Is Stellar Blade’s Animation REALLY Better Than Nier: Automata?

So apparently the creator of Nier Automata, Yoko Taro, has said that Stellar Blade is better than Nier Automata. So I decided to watch Stellar Blade and see what my thoughts were and decided I'll take a look at Nier Automata as well and really just compare the two. So let's find out which one has the best animation.
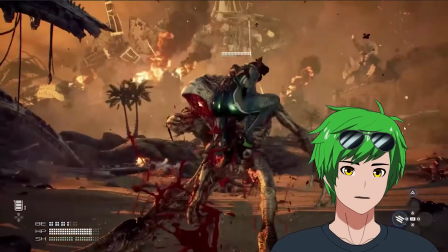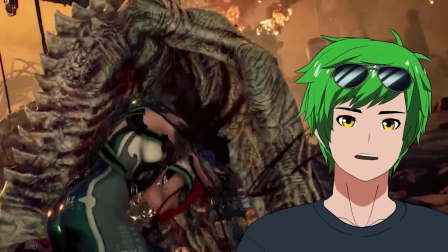This is pretty basic. I wish they did a little bit more with the camera work, but I say that their anticipation for like the actual slash going through is really well done.
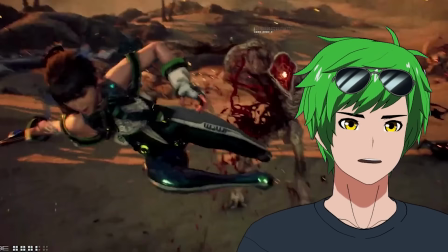So that in and of itself is a pretty strong fundamental. This pose is not super strong, But that landing pose is pretty good. This is probably not the most powerful finisher. I'll have to see exactly what the other ones look like. But I think visually, this is sort of like a weaker one. So we'll see what happens.
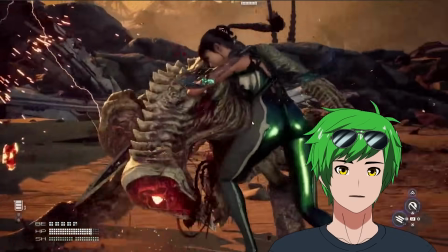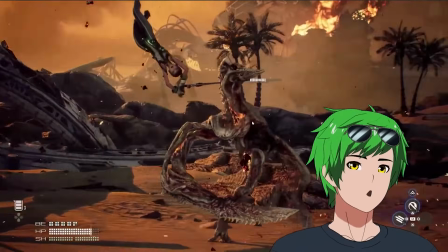What? Okay, that could have been cool. This is one of the ones where like the missed potential just disappoints me. The use of momentum here is really, really cool.
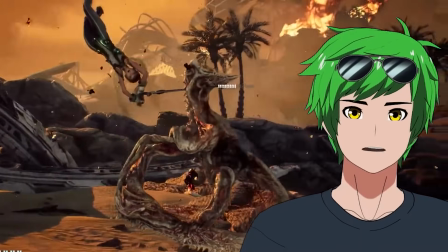That swing is just gorgeous. All the momentum, all the physics and everything that's going into this is just so good.
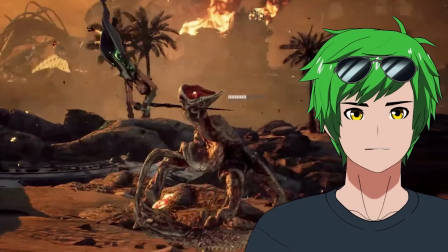But what does she do with it? She disappears into a ball. It's a little disappointing because the clarity dies. after the coolest part.
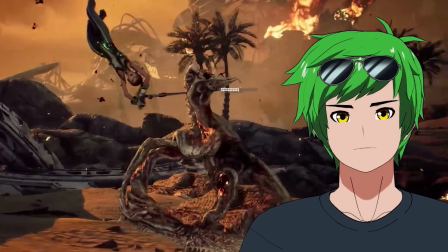So this is like, boom, silhouette, super clear, momentum, super clear. And then all of that clarity is gone.
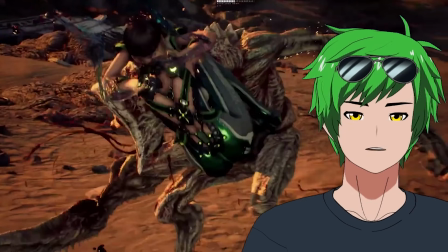All that momentum that was going left is now going forward instead of right. So it's really unfortunate that they kind of dropped the ball on this one because she can't really be read on what she's doing.
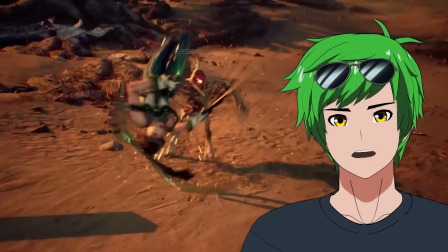Obviously you understand what's happening afterwards, which is fine, but the actual kick itself doesn't feel that powerful,
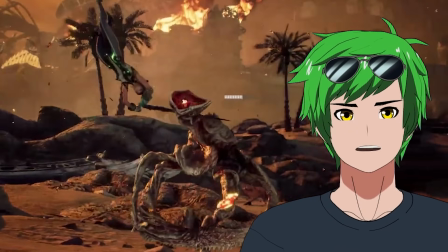especially because from a body mechanics perspective, when she actually like talks, it doesn't actually carry that much force.
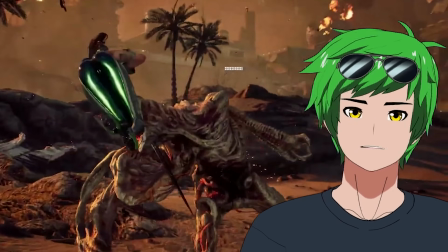Like you actually would carry more force if you kept your legs straightened. Now, you would speed up a little bit for a little bit, but you would want to straighten your legs pretty early on.
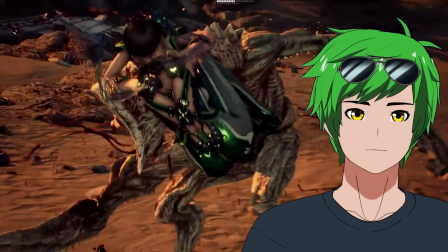And she doesn't do that. She actually keeps them bent all the way till the end, which means she's really just shock absorbing. And she lands on the guy's stomach relatively peacefully, which is like unfortunate.
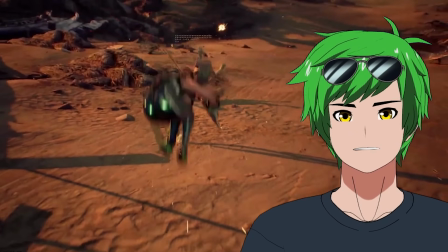I'm not a big fan of it. I think the kick itself at the end is like cool. And the slow-mo is cool, but it feels a little cheap compared to like what it could have been. My impression of the game so far is that like there's a lot of potential here. I think it does a lot of cool things, but there's something missing about the specific intent behind some of these finishers that feels like Maybe they had done some really cool sort of like real-time choreo things and then threw in some slow-mo afterwards Which kind of ruined the rhythm a little bit and that's just a guess
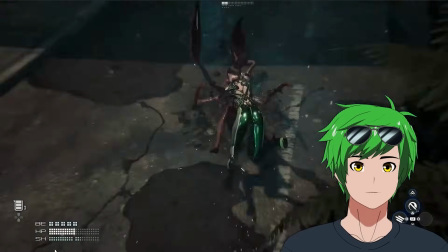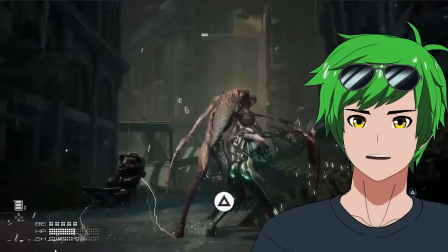Don't like this one either this one has a couple of issues with it This pose doesn't have a lot of power behind it.
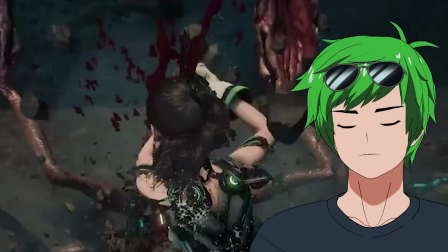It looks like they're trying to emphasize a downwards swing I would actually prefer that her back be more arched and that her weapon become more
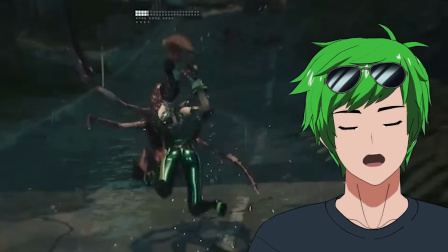on back instead It's sort of pointing forward the whole time and it's tangented to camera which means the camera is like foreshortening the blade like crazy and you
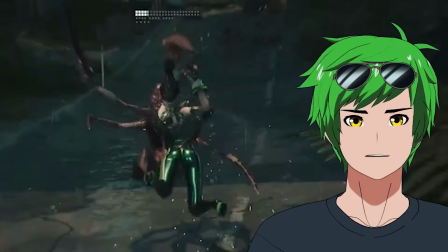can barely see it so the thing that we're supposed to focus on is barely visible it doesn't really work as a silhouette
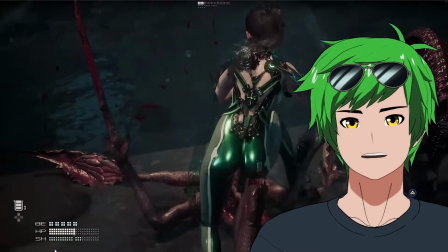and that pull out is kind of just like just not that satisfying the energy flow just isn't there
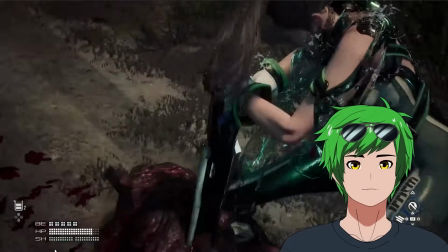that was all right too i think i'm just not a big fan of these reverse grip stabs just because like i'm not sure if they're taking advantage of the reverse grip quite as much as they should like it's cool conceptually but it's just it's not being taken advantage of visually this could easily
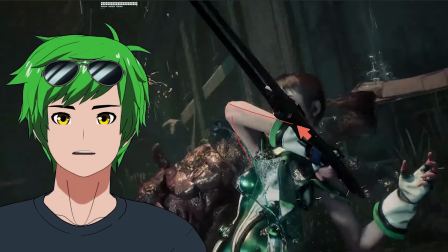have more anticipation here.
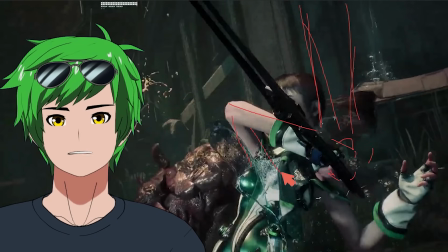So if you just like had the blade or the hand drawn out more this way, instead of having it be like an acute angle the whole time, don't be afraid to give it a 90 degree angle. And so if you do that, you can have a lot more anticipation here and just push it like visually. It may not be like 100% physically accurate, but it would work better for like this particular windup.
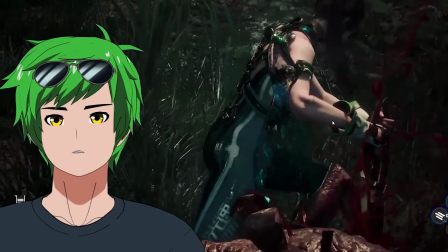After she does that, like this is cool, but I would actually hold this pose a little bit longer.
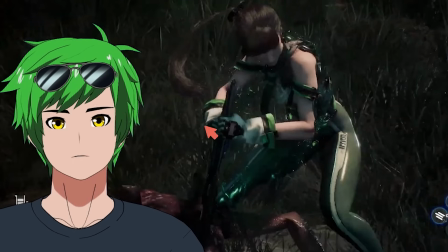Like right here, especially because the camera is moving so fast, keep the sword pointing this way for just a little bit longer so you can really emphasize this change.
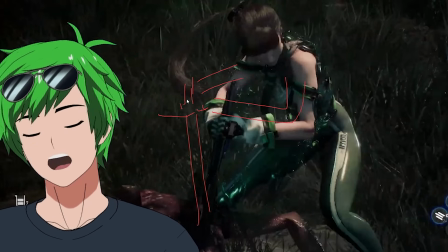So if the hands are over here and then by the time the camera's over here, then she starts revving the engine, so to speak, or whatever you want to call this.
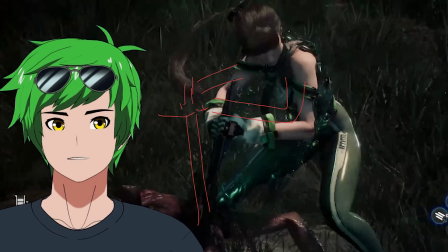Then maybe it's going to have like the hit that it needs to. But other than that, it's just falling flat a little bit.
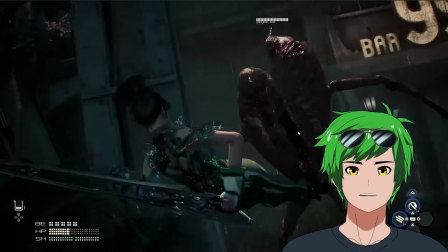Yo, yo, yo, that one was actually cool.
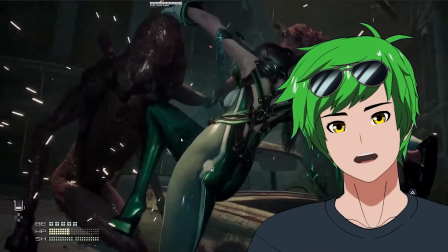Holy shit. This actually is a really cool example of something that kind of like defies what you would normally do for like real life.
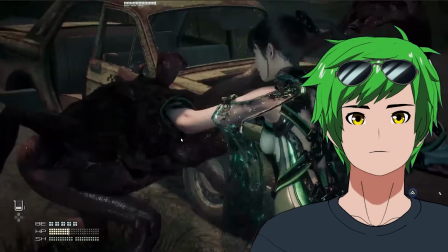So like this kick up here, normally you would want to bring the head down to the kick as hard as possible.